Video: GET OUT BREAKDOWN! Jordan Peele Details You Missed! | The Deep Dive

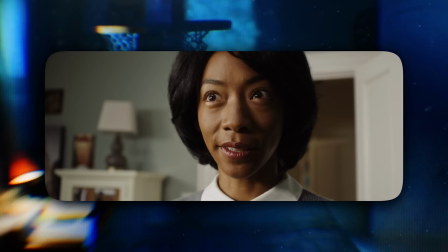16:32 This exchange between Chris and Georgina is so unnerving, and it's because Peele has put the camera closer and closer to their faces,
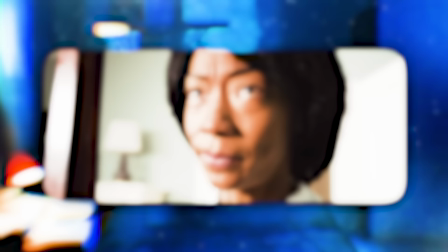16:38 and at one point, he does the subtlest dolly zoom on Chris. So we just completely lose it when Georgina breaks down.
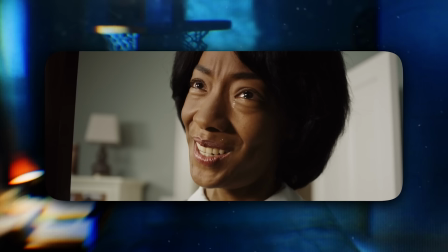16:45 Oh no.
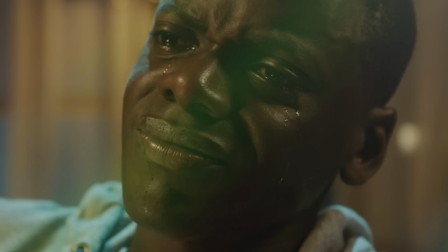16:50 No.
The amount of water coming out of her eyes is matched only by the gushing tears when Missy hypnotized Chris.
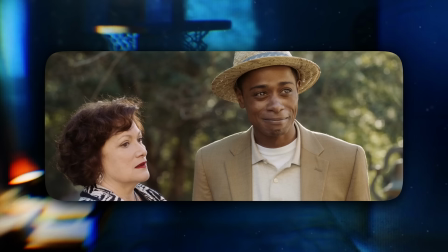16:56 Betty Gabriel, MVP of this cast. Chris's photography is most powerful when he flashes a photo of Andre and briefly wakes him up.
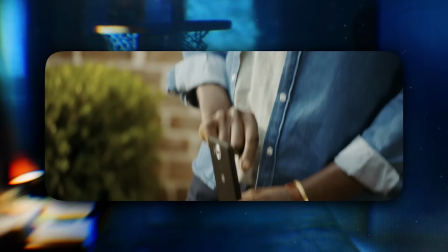17:03 We can totally see this as a metaphor for the game changer that mobile devices with video were to the protest movements in America,
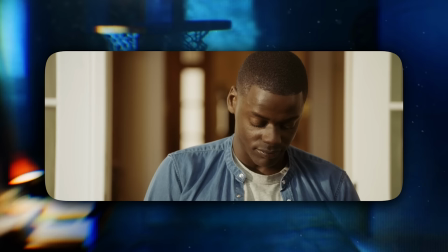17:09 because for the first time, people had a way to actually hold police accountable in real time.
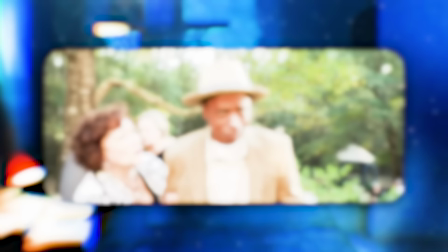17:13 Peele does this really cool effect on Andre's eyes where they glow this pale gray color to show Andre surfacing from the sunken place for a moment,
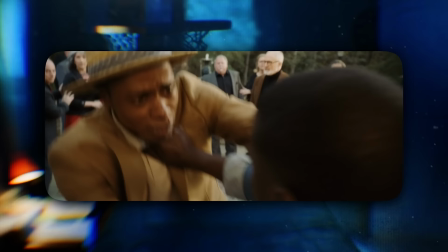17:20 and as he screams, Andre's natural voice returns.
Chill, man! Chill!
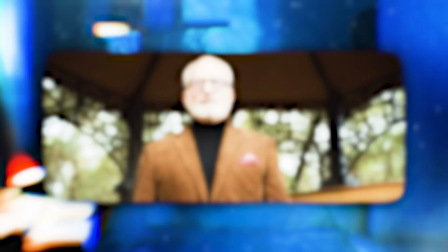17:26 Jeremy is right there to put him in another MMA-style headlock, though.
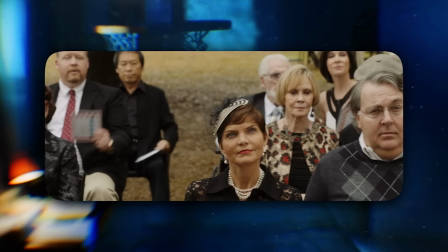17:29 It's Rose who initiates taking Chris on a walk, while the rest conduct an auction with the bingo cards, essentially a slave auction.
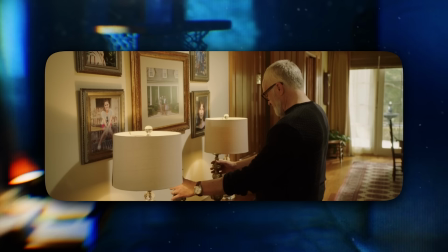17:35 Jordan Peele kept the specific meanings of the numbers a mystery, but suggested it was part of the Red Alchemist Society's history with the Knights Templar,
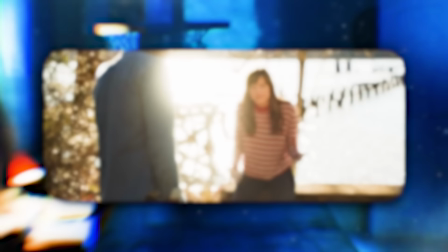17:41 dealing not with financial transactions, but with antiquities and relics from their collections.
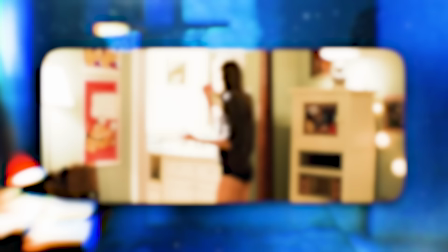17:46 Notice how Rose always seems to take Chris's side and calls out the racism before he does, and even here,
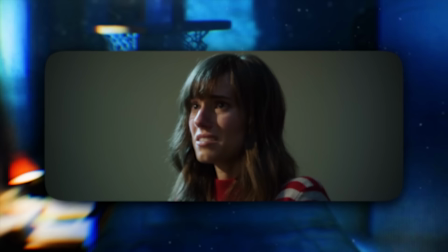17:51 verbally commits to leaving so that we, the audience, trust her, and the betrayal in the following scene stings even more.
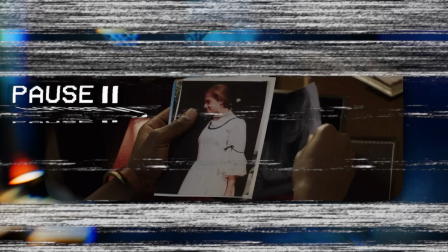17:57 Chris finds Rose's photos, including one of her in a debutante gown, or maybe a stage costume,
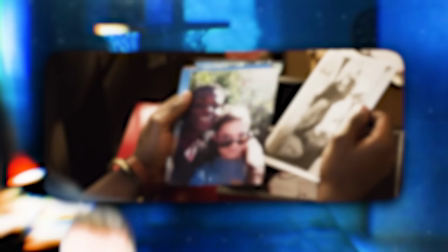18:02 but either some creepy antebellum shit, looking at you, Ellie Kemper, or proof that she has some acting training.
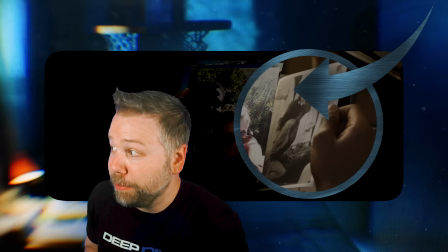18:08 We also flip past it quickly, but there is one of her in some kind of ceremony with people in long white robes behind her.
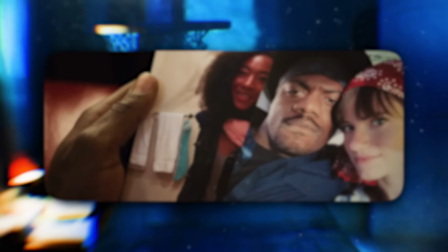18:14 Run, rabbit, run.
And then several past boyfriends and Georgina, all taken with a selfie. She keeps these as trophies. True story here, folks.
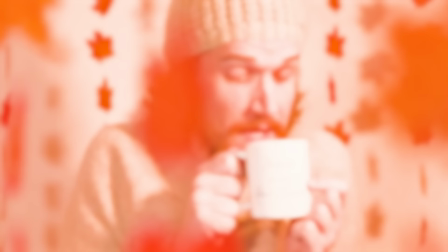18:23 I had an ex-girlfriend who had the same fashion and style as Allison Williams in this movie, think full Bo Burnham white woman's Instagram, and she would take selfies just like this. And after we broke up, I found out that she took her next boyfriend on the same exact dates that she took me on.
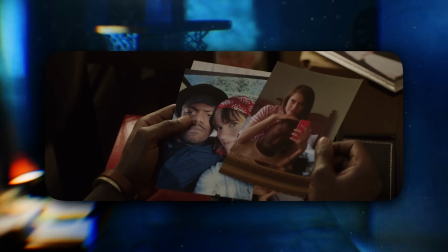18:36 And look, I listened to Olivia Rodrigo's Deja Vu, and I know this happens with a lot of people, but when there is photographic evidence of your predecessor and successor with the same girl, same smile,
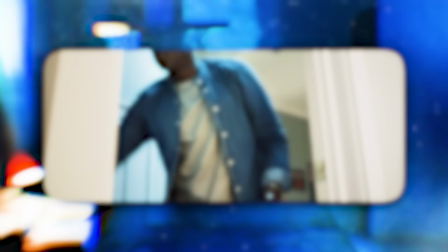18:46 all in that same LA barcade photo booth, you're just kinda glad he got the f*** out.
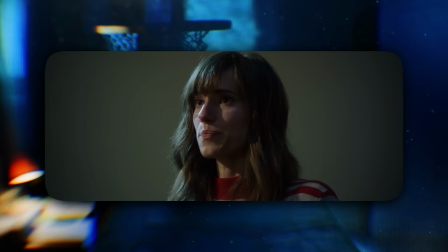18:51 But now, with her villainy revealed, Rose's red striped shirt gives her major Freddy Krueger vibes.
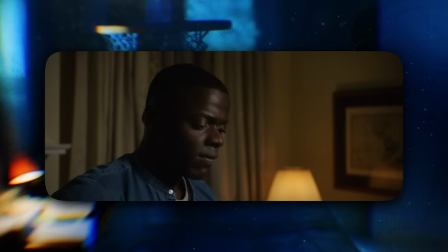18:56 Where are those keys, Rose? You know I can't give you the keys, right, babe? Little wave that
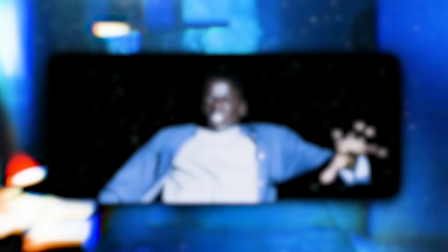19:04 she does, waving bye-bye since she thinks this is the last time she will see the real Chris.
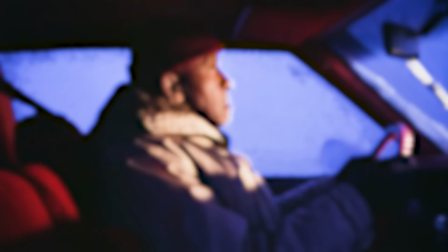19:09 But now the movie jumps over to TSA Rod, which Peele likens with the part of The Shining when we jump to Dick Halloran, who makes his way from Miami to Colorado to save Danny.
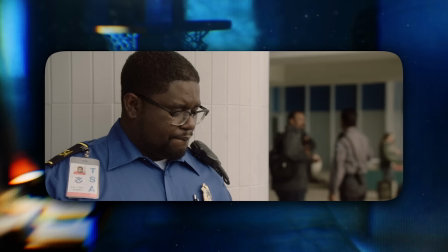19:16 Peele directly nods to that if you listen closely.
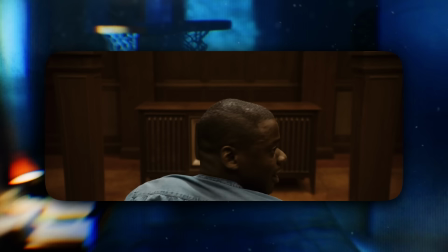19:23 The notorious hotel room from the Shining film.
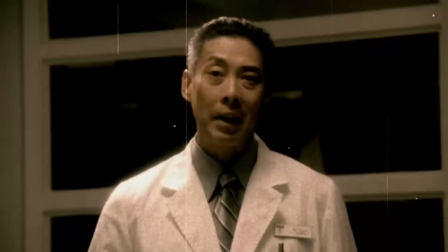19:25 Chris is strapped down in front of the Coagula video, which Peele based on the Dharma Initiative training videos in Lost, frozen in front of a TV, also forcing Chris back into the night his mother died.
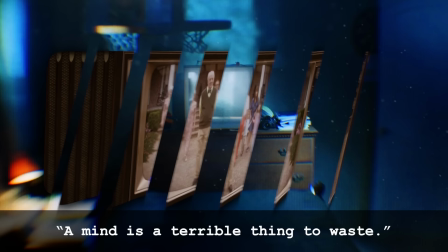19:34 The video ends with, "A mind is a terrible thing to waste," which is actually a slogan for the United Negro College Fund,
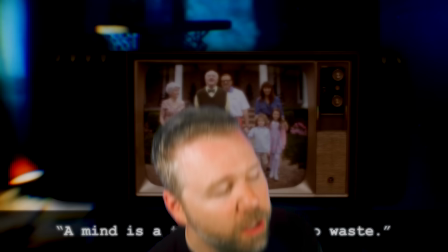19:40 making this another example of white people appropriating black culture, which also just contributes to this being so wrong for these white people to do.
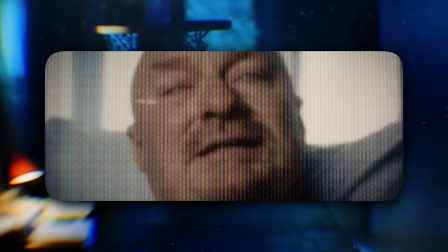19:46 Hudson appears on the screen to confirm what they're planning.
"I want your eye, man.
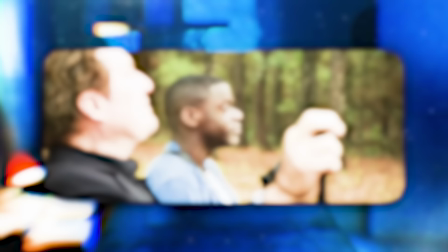19:51 I want those things you see through."
Hudson's possession is especially creepy because he did more to try to empathize with Chris than the others,
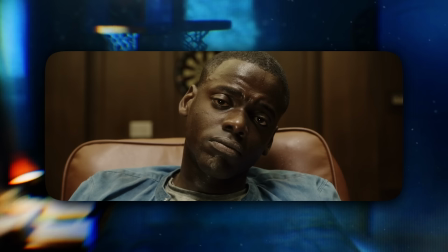19:59 and seems like he wants that sliver of Chris as a passenger that he can maintain a connection to. Ugh.
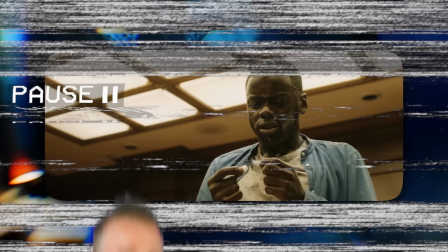20:04 But Chris pulls cotton out of the armrest that he will use to stuff his ears, which Peele said was intentional irony because Chris saves himself from slavery by picking cotton.
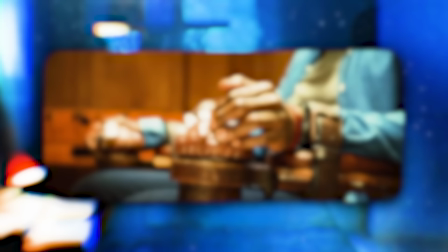20:12 Peele said originally this chair was polyester, but he insisted that they search Mobile, Alabama, where they shot this movie, for a chair with a cotton stuffed armrest.
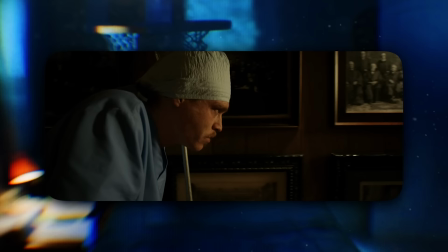20:19 Dean begins the operation and Jeremy pushes a wheelchair to get Chris, passing this photo.
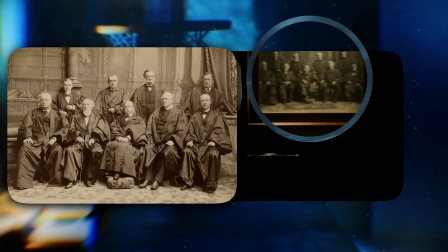20:24 This is a fascinating detail. It's the 1896 U.S.